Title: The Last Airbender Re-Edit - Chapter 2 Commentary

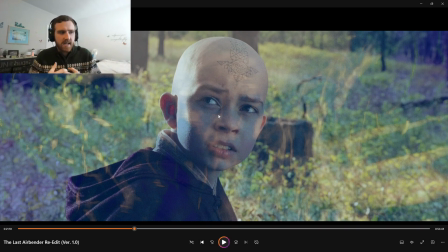(8:21)
It's bringing more attention that Aang is a character that the Fire Nation really wants to hunt down. He is that much of a threat to them. And so this is also a reverse shot here, where in the original film, he's looking like this, but then he's looking at towards the camera. In this one, however, I flipped
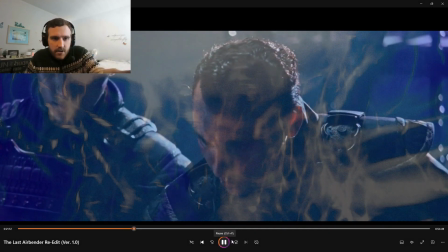(8:41)
the purpose so that Aang is now looking at the soldiers and then looking at Team Avatar, at Sokka and Katara.
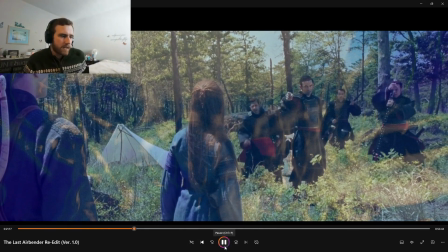(8:47)
That child is being arrested. So this is all repurposed.
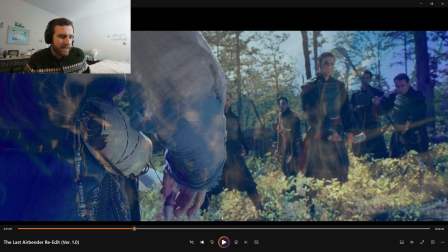(8:53)
Now do that, and then I cut it down a little bit so that Katara waterbends.
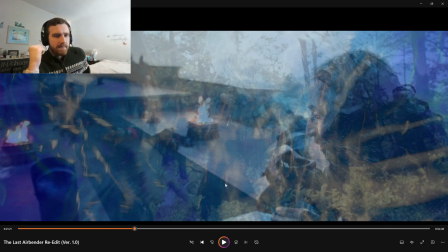(8:58)
And the reason I cut here is because there's no footage of her actually taking down these soldiers. For those who don't know or don't remember, she throws that water at Sokka and screws up the whole thing. So the reason I cut it there in a crossfade is because that's really all I can do with that,
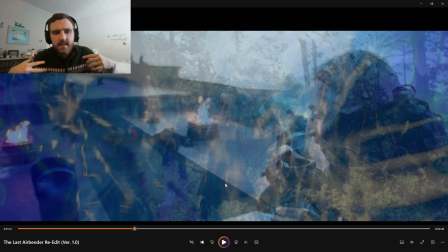(9:14)
and it is implied by cutting away and seeing Katara and Sokka not captured, it is implied that they actually took those soldiers down, and it also helps establish that Katara might be a formidable waterbender at this point.
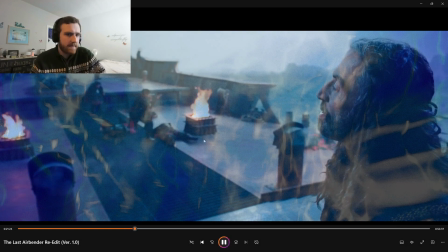(9:27)
And then we cut back to Zuko. He's still training. It's implied that while they're training, he's training.
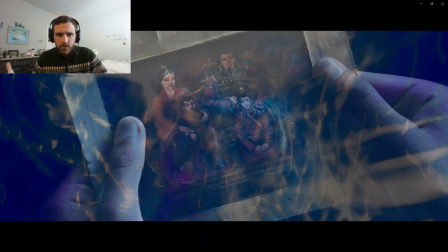(9:34)
While they grow stronger, he grows stronger.
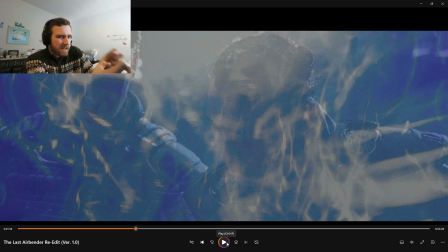(9:37)
And then I put Zhao, I make him a little visible here to show that Zhao is still tracking them. Like, this is the second instance now where we are shown that Zhao, he's doing a good job tracking them because he found them earlier. He's not losing them.
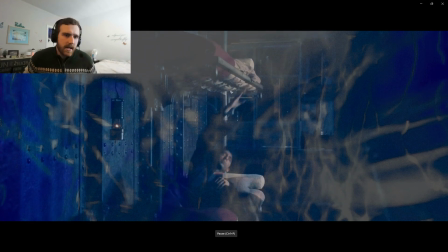(9:53)
He's still going after them. We're still building up to that moment. And then we have Zuko going to rest after a hard day's work of training.
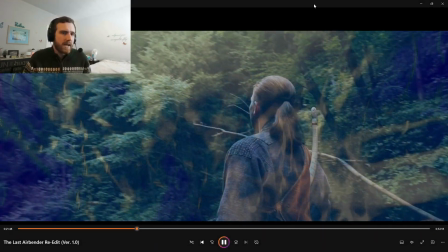(10:02)
And then this is to imply, okay, they've landed in a new area, even though the trees are the same.
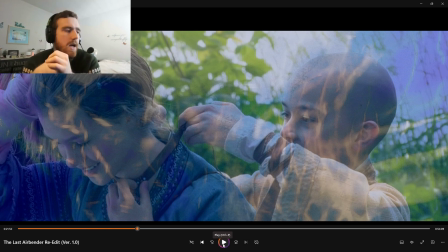(10:08)
And this is a nice shot here. This was from behind the scenes again. And so what's happening in this scene is in the original film, and when I say original film, I mean the very original version of this story. What was going on here is Aang found Katara's necklace when Zuko stole it from her.
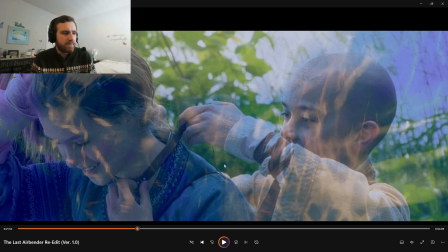(10:26)
Yeah, the original film is very different. I'm not going to ramble on that. I would just look it up yourselves. But this was supposed to happen in the 2.5-hour version that Shyamalan originally filmed. But I found the footage of it,
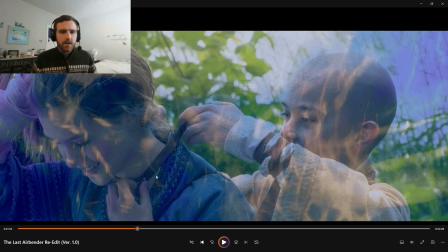(10:40)
and I decided to repurpose the shot of him putting Katara's necklace on because I'm trying to show that this is a team that's growing, that they're getting along with each other, that there's emotion being expressed as best as I can with as little of footage that I have.
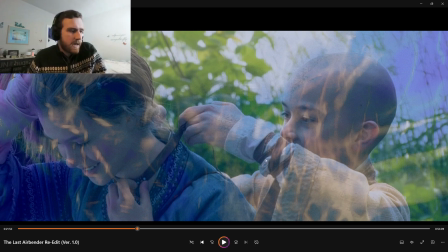(10:56)
And so right here you see she's smiling. Aang is also kind of smiling. You can't really see it.
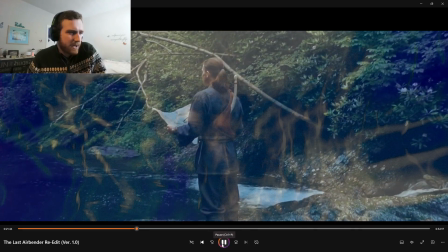(11:01)
He's supposed to be smiling a little bit.
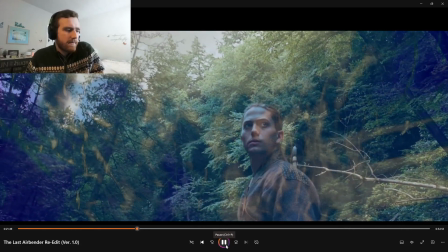(11:05)
But I cut around it so that he's looking back and he sees that, okay, he is smiling a little bit.
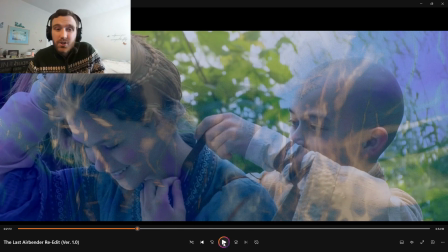(11:11)
He sees that these two are a little bit. It's also alluding to Katara and Aang falling in love. I was just putting that little bit in there, to a little bit of fan service, but it's fan service that would have helped the story if this had a sequel. So a little bit of Katang.
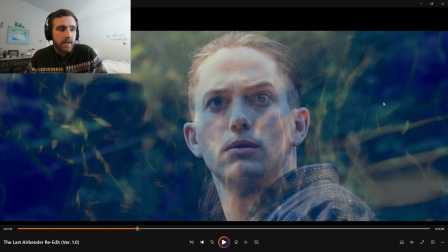(11:29)
And then this is from a deleted scene, and this is heavily recolored because the original coloring for this was red and weird yellow. I've colorized this scene entirely to look like it's in the same forest. So that's where I shot from of Sokka doing that weird eyebrow thing.
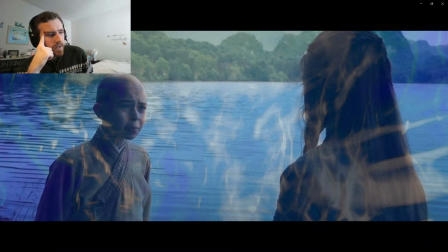(11:48)
And we get a few lines cut here where Aang says, "We're near the air temple.
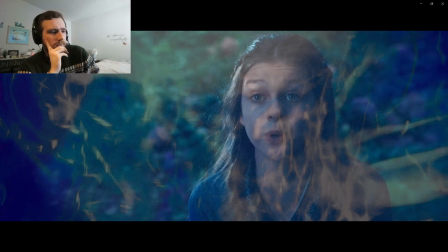(11:55)
Can I go there, please, please, Mama?" And one line of dialogue is cut here where Sokka says, "We started a rebellion."
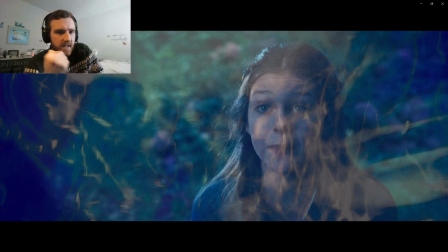(12:04)
Of course, I cut that because in the movie, we never see a rebellion in general.
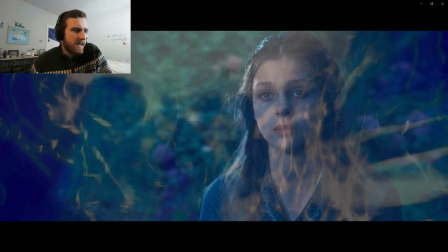(12:10)
It's weird for Sokka to say that, and so I cut that line out just to be like, okay, there is no rebellion.
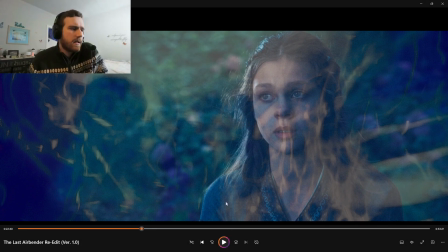(12:16)
We never see this in any version of the movie. So it fixes up that little plot point, and it also keeps things simple.
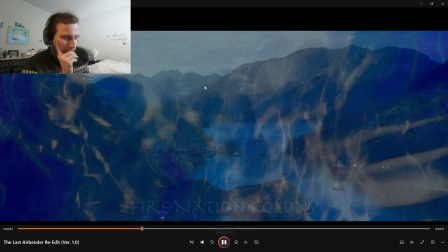(12:23)
Once again, we're keeping the focus on Aang. Fire Nation Colony, that's new text from me.
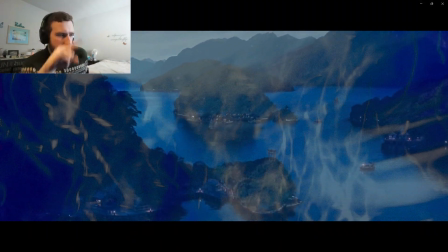(12:29)
Cropped in shot.
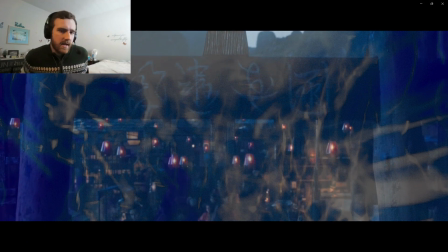(12:30)
This is also cropped in. It's not final.
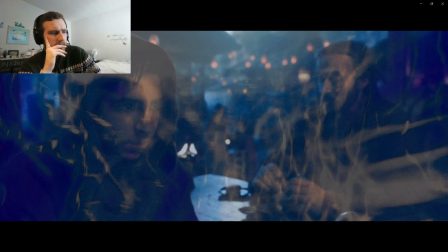(12:35)
I might go back and uncrop it. I'm not sure. This is a nice scene here, but I initially thought about cutting this or heavily trimming it down,
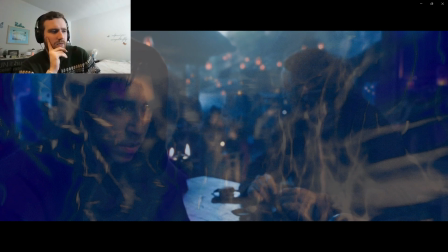(12:43)
but this is one of the few scenes we get where Iroh and Zuko are talking, and I like it a lot. It's not great, but it's something.
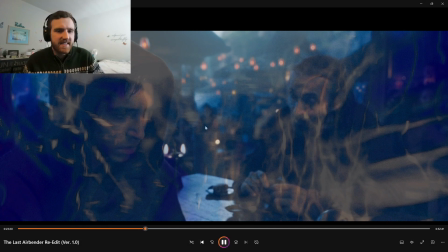(12:53)
The only difference really here is like I've slightly changed the coloring, but it's about the same as what it was.
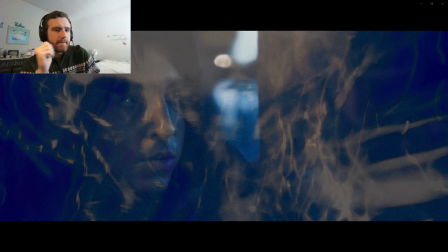(13:04)
We are coming up on a nice change here where Zuko, anytime now, there we go.
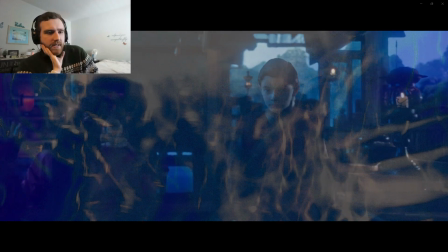(13:12)
He brings the boy over. So we're about to get Zuko's backstory where he fights Fire Lord Ozai and gets the scar.
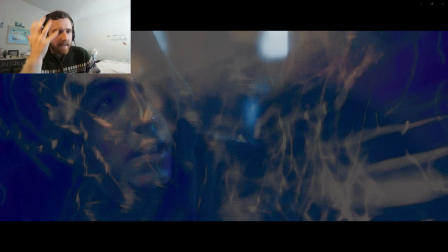(13:21)
And one notable change here is that I hid the Fire Lord's face to be consistent with the fact that his face is being hidden. I also cut Azula out of the flashback for the same reason I've been cutting a lot of exposition throughout this film is I'm condensing it,
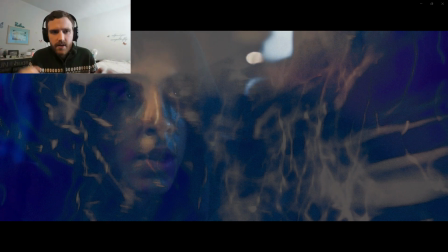(13:38)
keeping the focus very simple. It's easier for audiences to digest what's going on. You're getting rid of all these extra expositional elements that we just don't need because we never got a sequel,
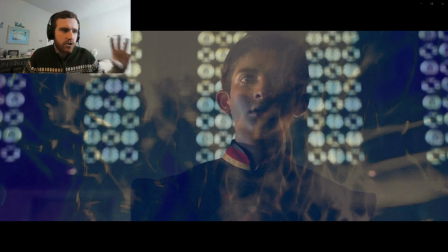(13:48)
so it condenses the focus of the story a bit more. And like I said, there it is.
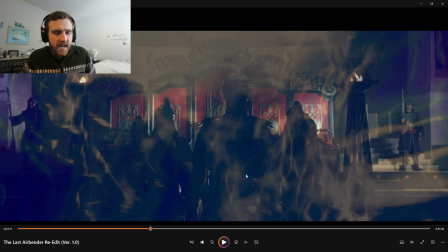(13:54)
The Fire Lord's face is way, way more hidden. And that was hard to do, but
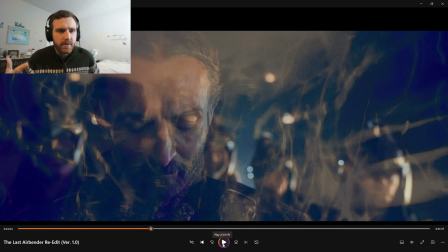(13:59)
I was also trying to make it mirror the cartoon because we sort of get that kind of shot in Season 1 where Ozai is just basically pitch black. You don't see anything on him except a little mustache. And so I was trying to copy that aspect of the cartoon a bit as well, but not overdo it.
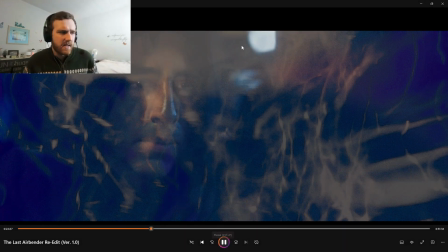(14:17)
It does look weird in live action. And so it moves quicker. We don't have Azula anymore.
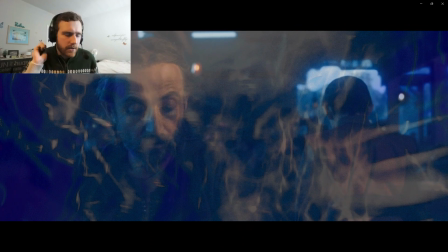(14:23)
And so the focus is completely on Zuko. We're not all setting up extra stuff. We'll catch him soon.
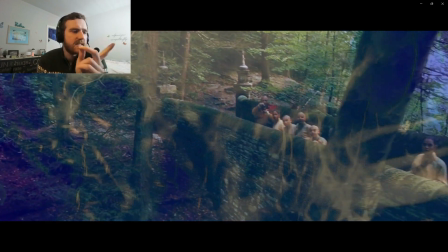(14:29)
And this is all about the same. I think this is different.
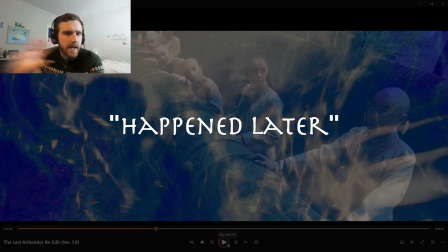(14:37)
So this shot here happened later in the movie when Aang is bending the wave with his weird hands.
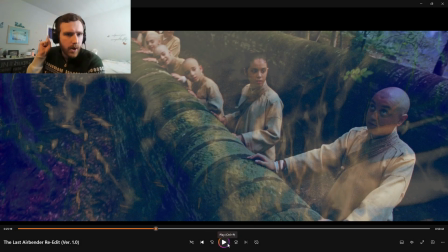(14:43)
And the reason I put this shot in is because the previous shot we were shown was Monkey Atso walking around, like making sure the airbenders are okay, but there's not much emotion, there's not much facial. We don't get these kind of facials that we do here.
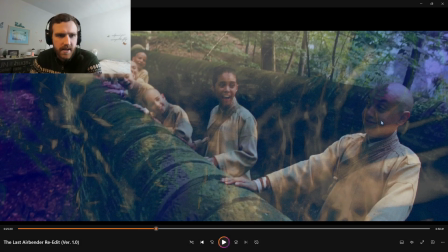(15:03)
We get to humanize the airbenders a bit more so that they're not just, even though they're corpses now, they were kids. And we get to see what they look like. We get to see how happy they were. We get to see that they were kids, that they were alive, and that they were people that he cared about.
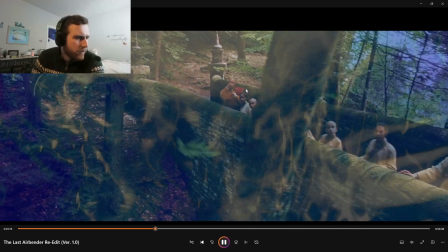(15:19)
I don't know which one. One of these is Aang. Right, there he is.
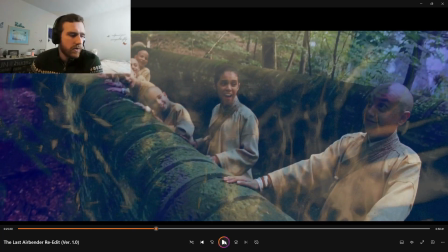(15:24)
And so I found that to be more effective than just the shot that we got originally where it's Monkey Atso walking around, but you don't really see his face in the camera, and you don't really see the faces of the that much,
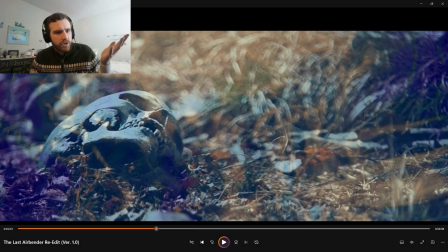(15:36)
and you get nice laughter, and then you get laughter when you're shown the dead bodies to show that, once again, these were people at one point.
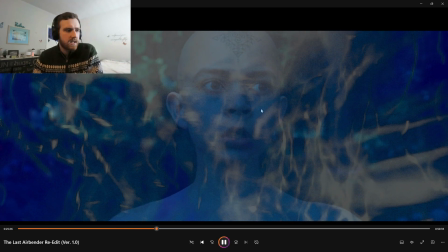(15:44)
These were kids that lived. And so now it makes a bit more sense why Aang is a little more upset in this scene, even though he's not showing it much,
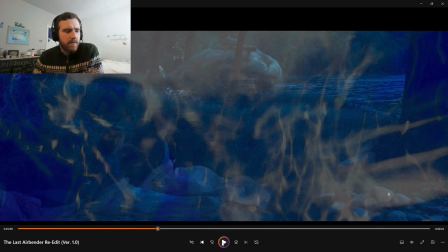(15:55)
because it's more traumatizing to think about the kids and thinking about that emotion, thinking about that laughter, than just getting no sound at all, than having the kids hidden from the camera.
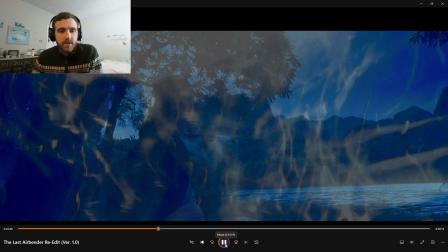(16:12)
So I was trying to elevate that emotion a bit more, and the laughter is just laughter sounds I found online, so that is not actually from the original movie.
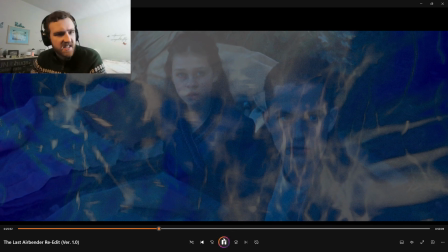(16:20)
That was a sound effect I added in.
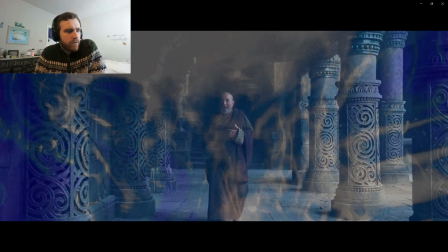(16:25)
And there's Master Oogway from Kung Fu Panda coming up.
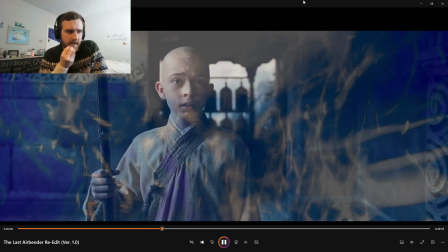(16:29)
So a few lines that are cut here where, as I keep saying, we're getting the ball rolling, we're removing needless exposition.